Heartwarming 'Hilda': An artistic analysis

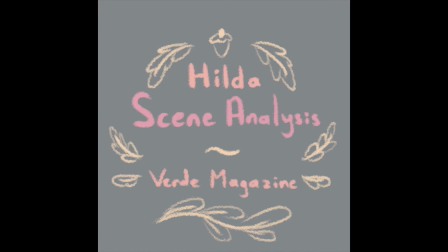Hello, I'm Xander Leong, Verde Magazine's webmaster and a senior at Palo Alto High School. Today I'm joined by a panel of artists and together we'll be analyzing scenes from the Netflix original Hilda. Do you guys want to go around and introduce yourselves? Yeah, hello, I'm Selena, I'm a senior.
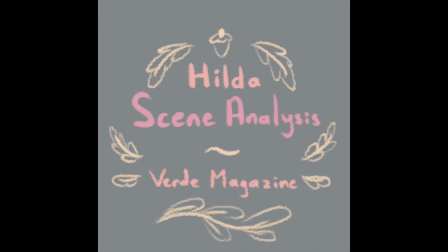Hi, I'm Joey, I'm also a senior at Palo Alto High School. Hello, I'm Samantha. I'm the art director on Verde Magazine and a senior. Yay! Yay! Yeah, thank you guys so much for joining me today. All right, let's get started with our first clip.
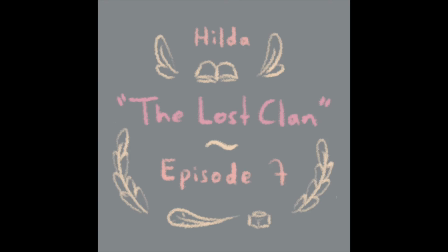This is from episode seven, which is called The Lost Clan. We'll kind of be jumping around episodes a little bit. So I'll just run through the video one first time and then we can go back through it and discuss.
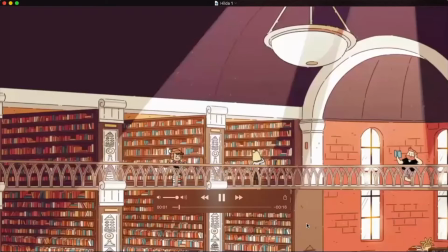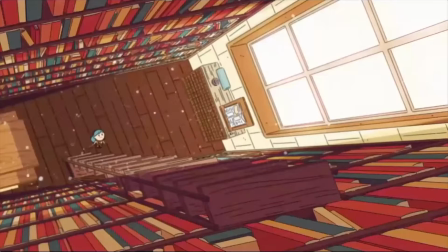I kind of hoped you'd be setting out into a deep dark forest. The library is a forest for the imagination.
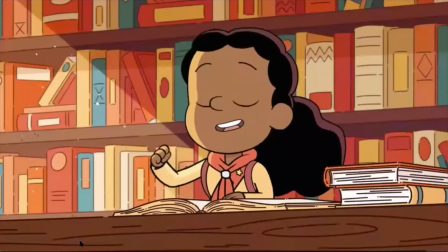And research the greatest adventure of them all. I like him.
Okay. Yeah. Do you guys have any initial thoughts? It's so cute. Oh my gosh.
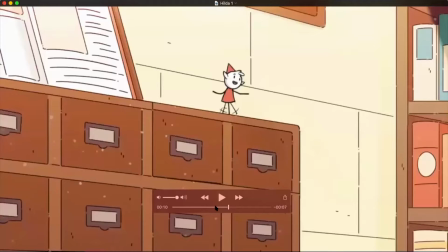I really like this scene. Yeah. Oh my gosh. I think their library, it's, I don't know, it feels very like atmospheric.
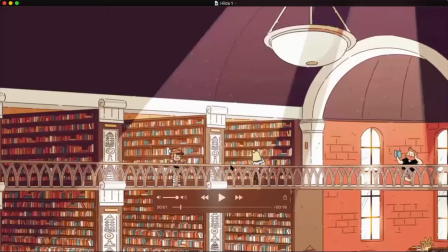Yeah. Yeah, I like the dust particles in the air, and then there's also that foreshortening.
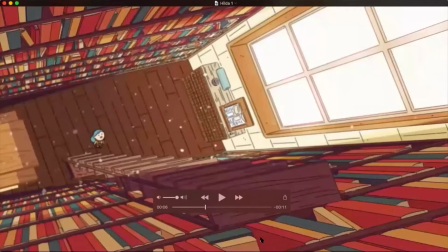Not foreshortening, like sort of perspective. One where the girl is, how tall is she? They're all like the height of a couch, kind of. They're like the height of a third grader.
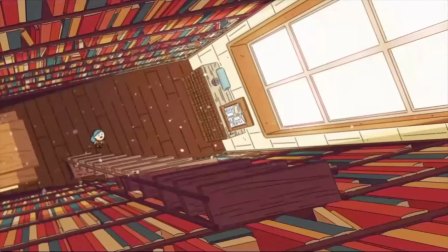They're like young. oh okay it's just like cool to see how how small they are compared to the bookshelves yeah I definitely agree and also I think like the composition like there's kind of a focus here
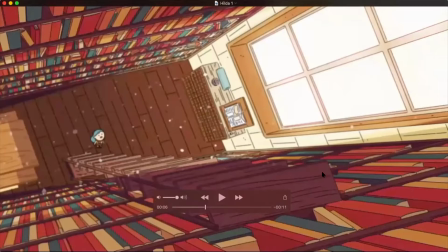and like the rest is kind of blurred out at the field but still like draws you down towards her one thing I really like about Hilda is the color palette and I feel like this scene kind of encapsulates some of that because it's it's very
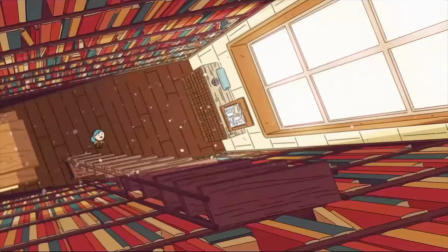muted and kind of brown toned but it's also they do a good job and like this is a super common trick in animation of making the main characters a lot brighter um to just kind of make them stand out and i think this is just it's beautiful in terms of composition and color and animation
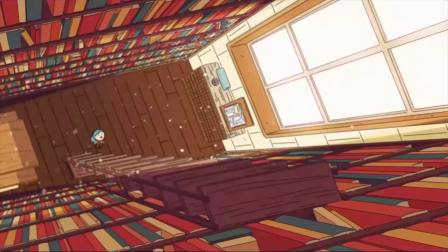it's just it's a good scene i definitely agree everything looks like the color really ties everything together like everything looks like it belongs together it all kind of just looks cohesive and going back to the perspective thing I think it kind of I guess exaggeration of I guess size like how big
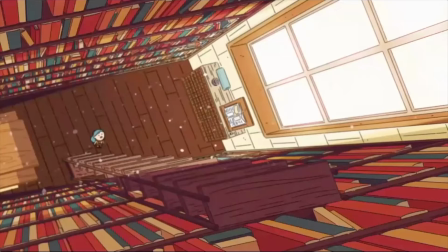the books are compared to the character like exaggeration is a big thing in animation and I guess they really push that perspective to make to I guess show how daunting these and tall these bookshelves really are.
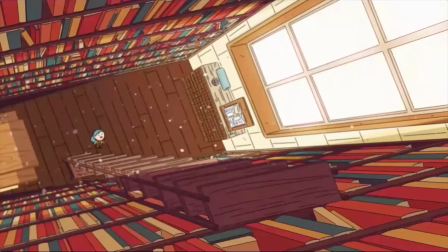Yeah that's a really good point I guess because she's also saying like she'd rather go into a forest than like a library um so definitely like it kind of shows how like you said daunting it is to her um and then like the other characters say like oh it's a forest of like
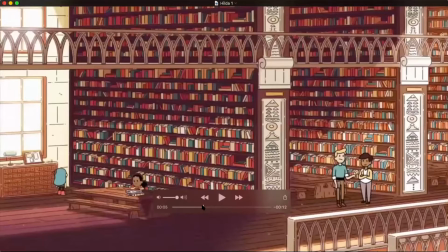knowledge for the imagination or something um so definitely kind of gives that foresty like a tree trunk kind of feel like
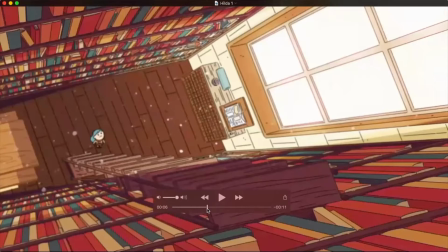yeah i know i was just gonna add to what you said about like the color like it's a very um red
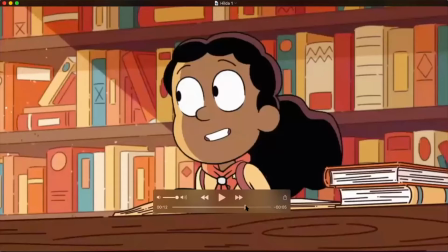orange otomy sort of color palette like you said but then they also have that that blue and like I think the blue is the only one that isn't like that isn't part of the monochromatic
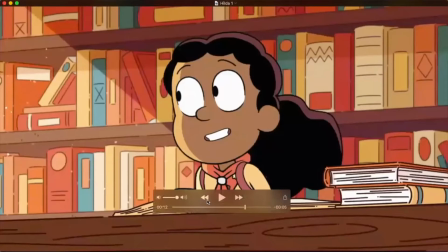scheme and like the main character or like one of the main characters like her hair is like blue
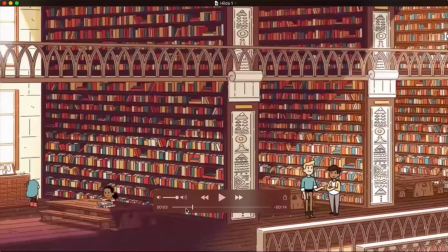it's just got that soft like I don't know nostalgic I guess I don't know like in the afternoon when that nice orange light just shines through the window i think how selena described it as
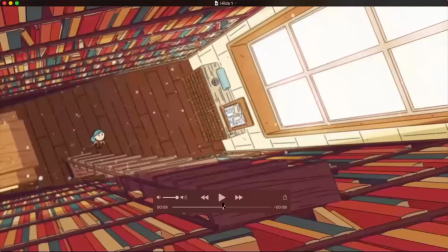automy was a good choice it definitely got those vibes as well as the lighting they do a good job with the lighting yeah yeah especially with the dust
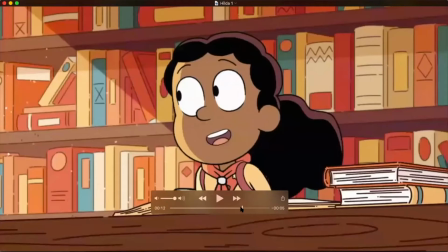particles yeah yeah go back to the scene where that scene like that beautiful sense of light coming in i just had that all right so with that um why don't we move on to the second clip it's a little bit
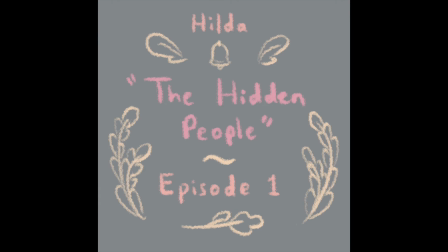longer than the first one i believe and it's from the first episode which is called the hidden people
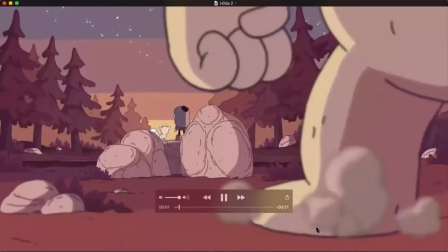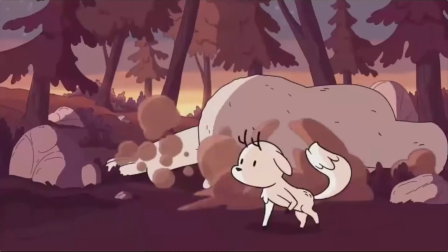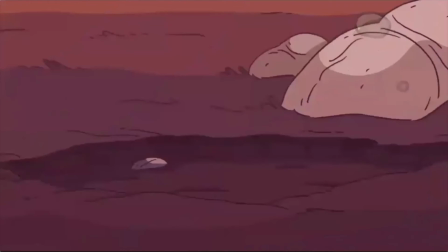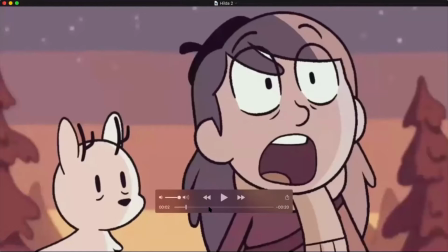all right so definitely a bit more going on than the last clip we saw
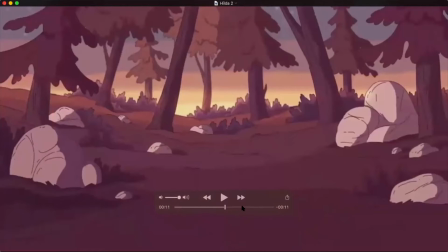but do you guys have any thoughts man there's a bunch of weight oh like you really
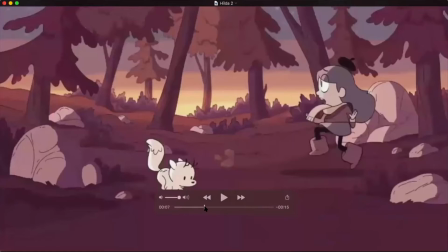get that bouncy feeling from these characters like the animation's so smooth that
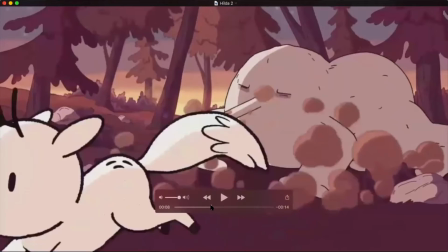stretch and squish though yeah I remember watching this for
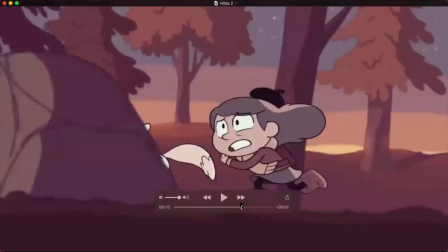the first time and I just I loved the style because it's it's a lot different than it's like I think people kind of describe it as like the
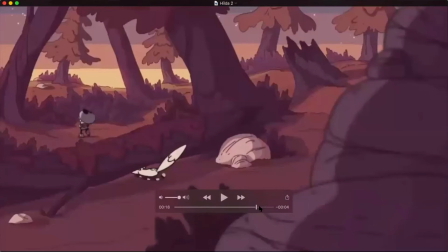CalArts style of very like round characters but I feel like it has such a difference in color palette than a lot of like animated stuff
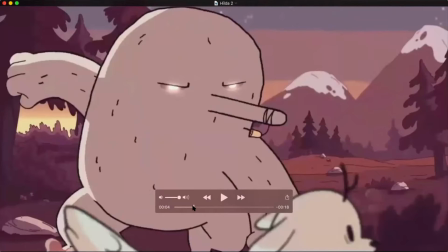that like it kind of works out I feel like kind of when you think of like children's animation you think like really bright clashy saturated colors
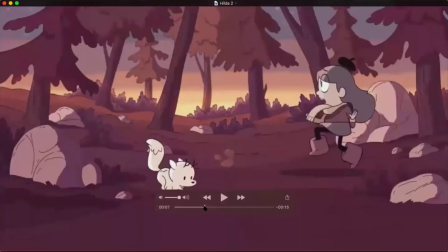but one thing with Hilda like the entire show it really flips that script and shows that you know children shows can be really beautifully colored as well
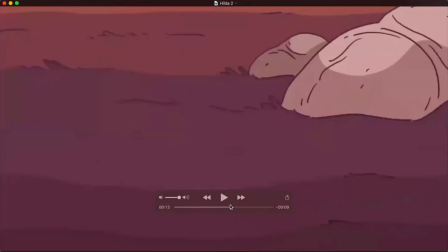yeah absolutely I think an interesting stylistic choice is how they chose
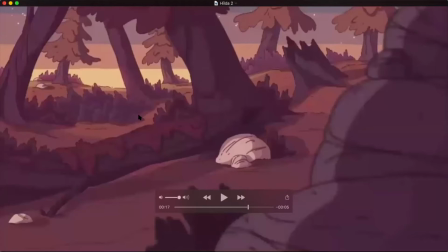not to gradient the sky I think that's really cool yeah yeah I agree yeah I like that it like the choice in colors and like kind of the vibes of using color as kind of a mechanism to storytell um definitely reminds
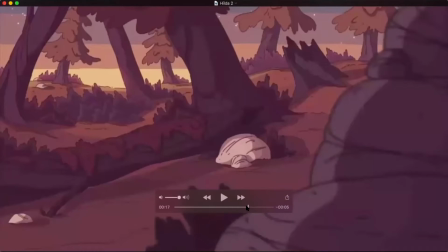me of Steven Universe and like that just makes me happy I'm sorry the the
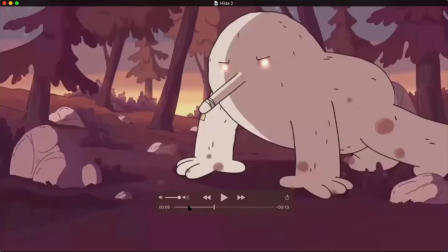the style of drawing like also partially reminded me of um
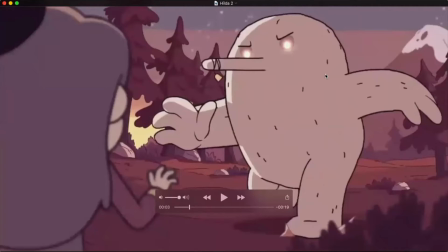Gravity Falls yeah and it's definitely like more actiony um I feel like the time of day and like the colors they chose really add to that intense like edge of your seat kind of feel and the music as well oh yeah do
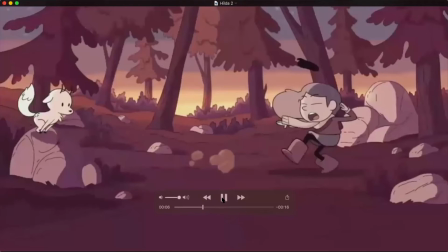you want to listen to do it a bit yeah oh
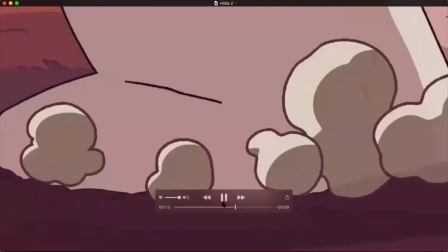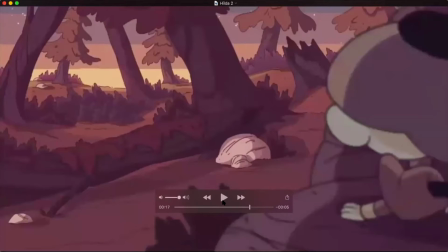there's like drum beats like the bell jingling it paces well with her running and stuff i think they did a good job of timing it definitely yeah this particular like shot i also thought was really interesting
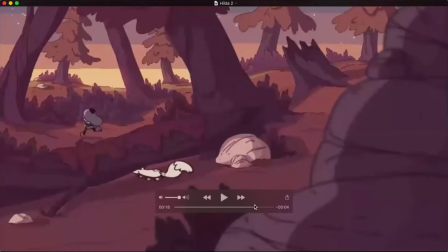like there's like so much movement kind of cuts across the screen um like she goes over the log uh the pet goes like under the log kind of like curves around but that was really compelling it's the s
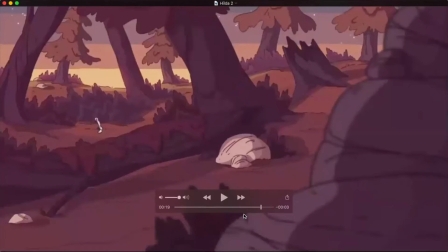oh the s curve the s curve and i was also good i i noticed her
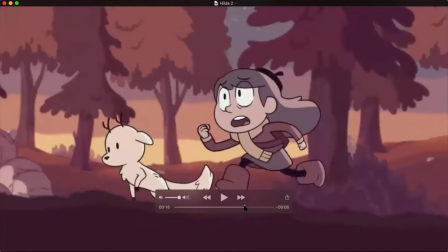beret just like it's like supposed to be attached to her her head but then like
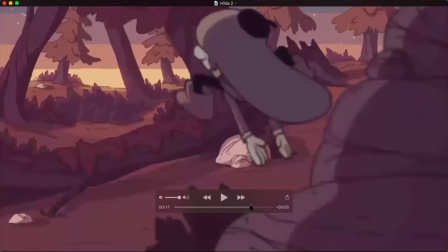on some on some like when she's like bouncing like it just like pops off a little and then I don't know just that detail.